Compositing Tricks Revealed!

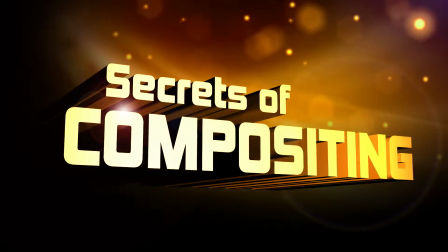[0:00]
Hey, welcome to this week's episode of Secrets of Compositing.
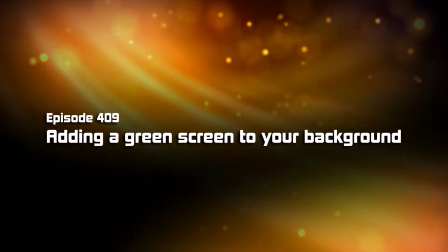[0:04]
This is Steven here from Superlux, and I wanted to show you a cool trick in After Effects.
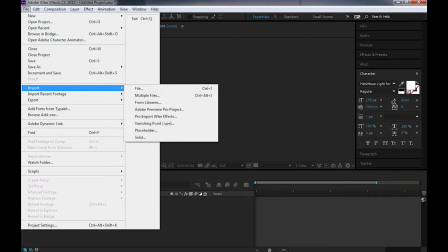[0:10]
So the other day we were on a shoot, and after we were done,
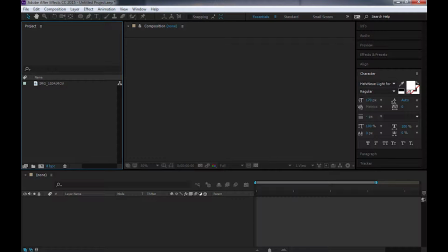[0:13]
I decided that I really didn't like the background of the video we had shot, and I really wished that we had used a green screen.
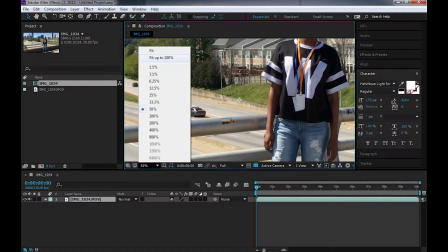[0:21]
Because if we had used a green screen, then we of course would be able to key out the background and change it to whatever we wanted.
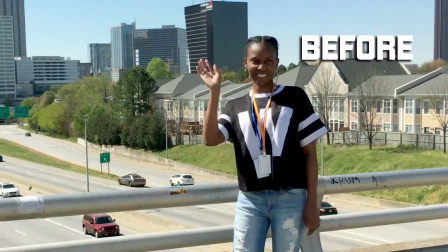[0:29]
Then I got to thinking, why not just use After Effects to add the green screen in?
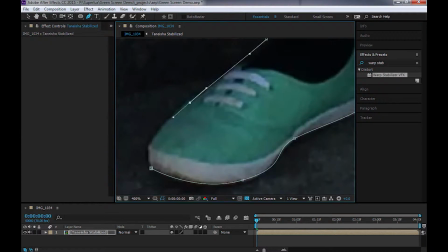[0:35]
And that's what I'm going to show you today. Okay, so to isolate her from the background, I'm going to have to rotoscope her,
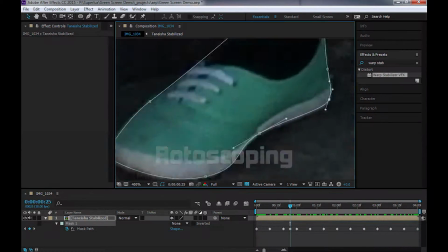[0:41]
which means that I'm going to go and zoom in here with the pen tool and draw an outline and keyframe it until the job is done.
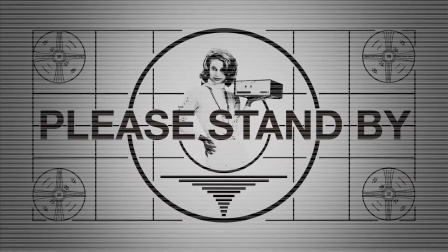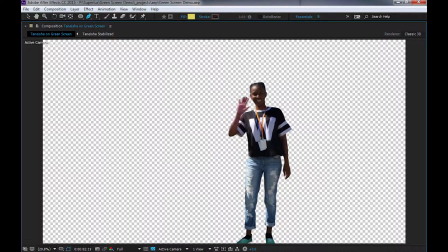[0:59]
Okay, we're done rotoscoping. Next thing we're going to do is add in a sick camera dolly, which is what we call it in the industry.
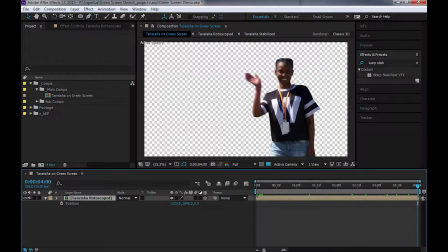[1:06]
So we're going to turn her into a 3D layer, reposition her, add a camera, change the position and point of interest,
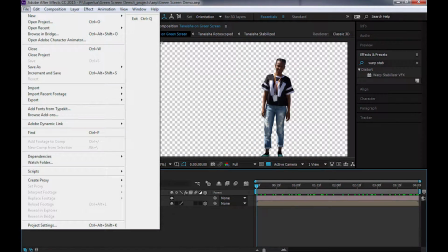[1:13]
keyframe that to make the camera move, and then we're going to export this camera data for Cinema 4D.
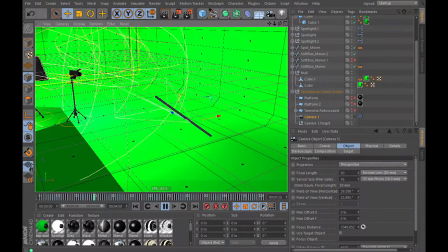[1:20]
Okay, so now we're in Cinema 4D, and you can see I have a studio already set up here. This is a green cyc wall.
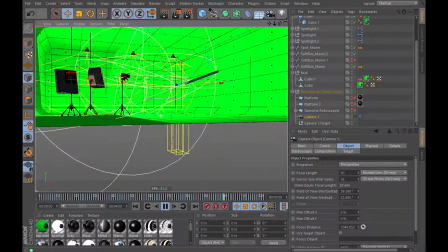[1:27]
We've got some studio lights here to light the talent and some overhead lights to light the screen.
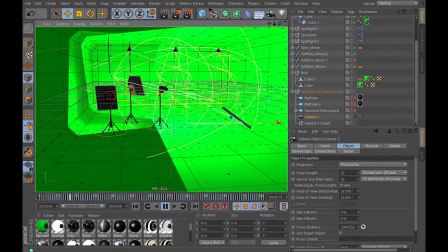[1:31]
You can see here the camera that I imported from After Effects. It's moving in a dolly move.
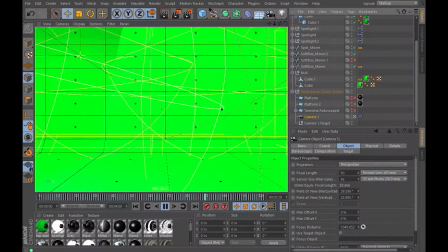[1:36]
In the background here, you'll see that a cloner object is forming tracking marks, which is very important so we can track the movement of our camera in post-production.
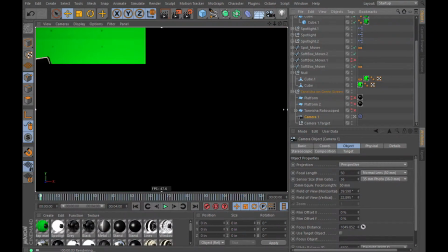[1:43]
Let's go ahead and render a test here just to see how this looks. Okay.
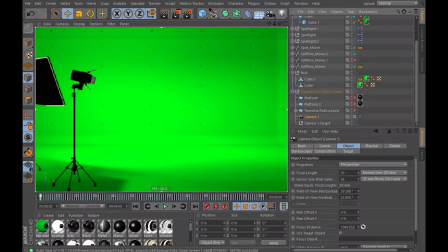[1:47]
That looks pretty good, but I think we're missing something. If this were a real shoot, we would have a boom operator here to pull audio.
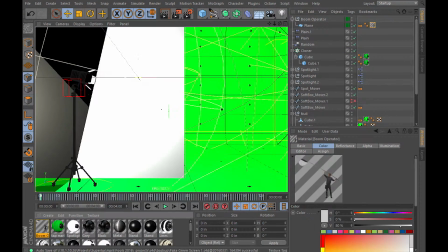[1:54]
So let's go ahead and build one. And that looks pretty good.
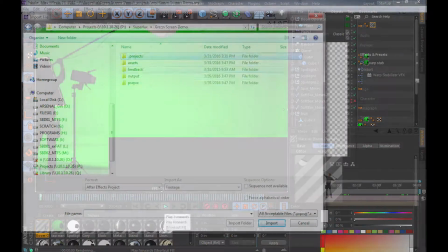[1:59]
Now that we've got a boom operator, I'm going to render out a PNG sequence and bring it back into After Effects for final compositing.
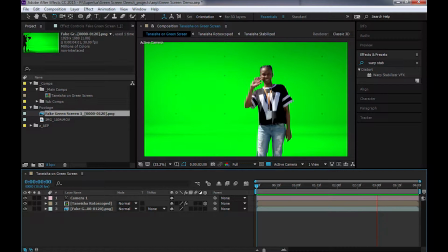[2:06]
Okay, so now the PNG sequence that we rendered out looks pretty good behind the rotoscoped footage, but I'm not entirely convinced. I want to do a little bit of color correction here.
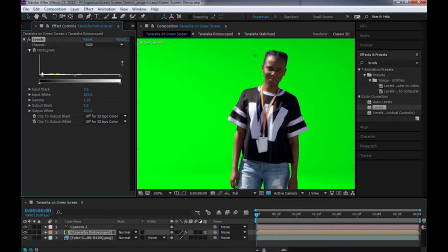[2:15]
So first thing I'm going to do is use the levels to basically brighten up some of the dark areas of the image to kind of accommodate for the harsh sunlight. And then we're going to play with the green channel a little bit. That way she has kind of a green cast, like she's actually standing in a green room.
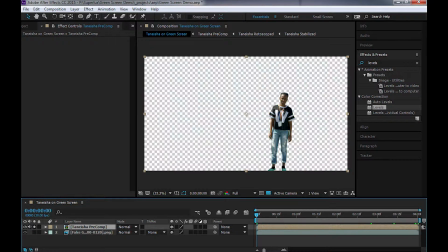[2:28]
That looks pretty good, but I think it can look better. What we're going to do now is add a light wrap, which basically means we're going to make it look like the edge of the footage is being affected by the light that's in the background plate.
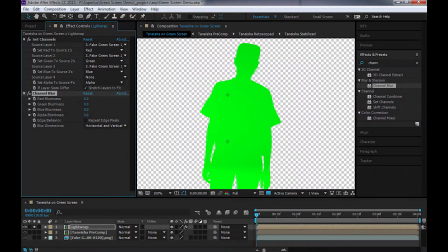[2:42]
Okay, so to build our light wrap, we're just going to add a couple of channels here, set them equal to the other ones, blur it, invert the alpha, composite it with the other one, and set the blending mode to overlay,
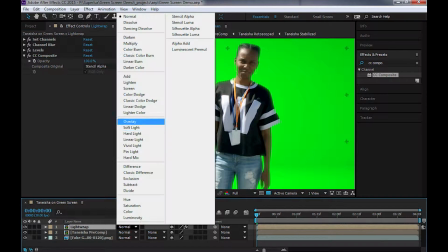[2:51]
and done.
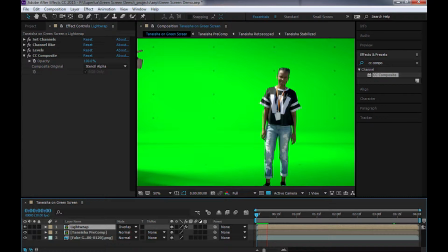[2:53]
Okay, now that we have our footage rotoscoped and our green screen background built and our color correction done, let's see what the finished product looks like.
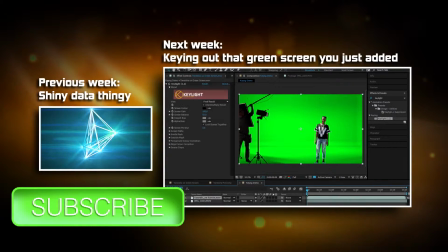[3:07]
Thanks for watching,
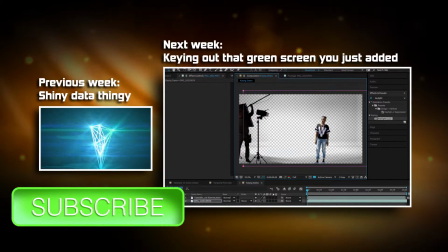[3:08]
and also don't forget next week's video where we're going to show you how to key out a green screen and add in a background,
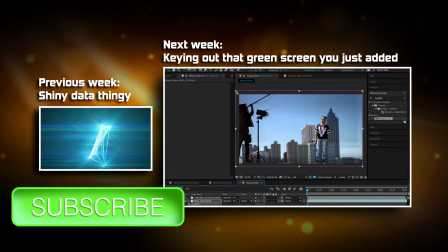[3:16]
whatever background you want.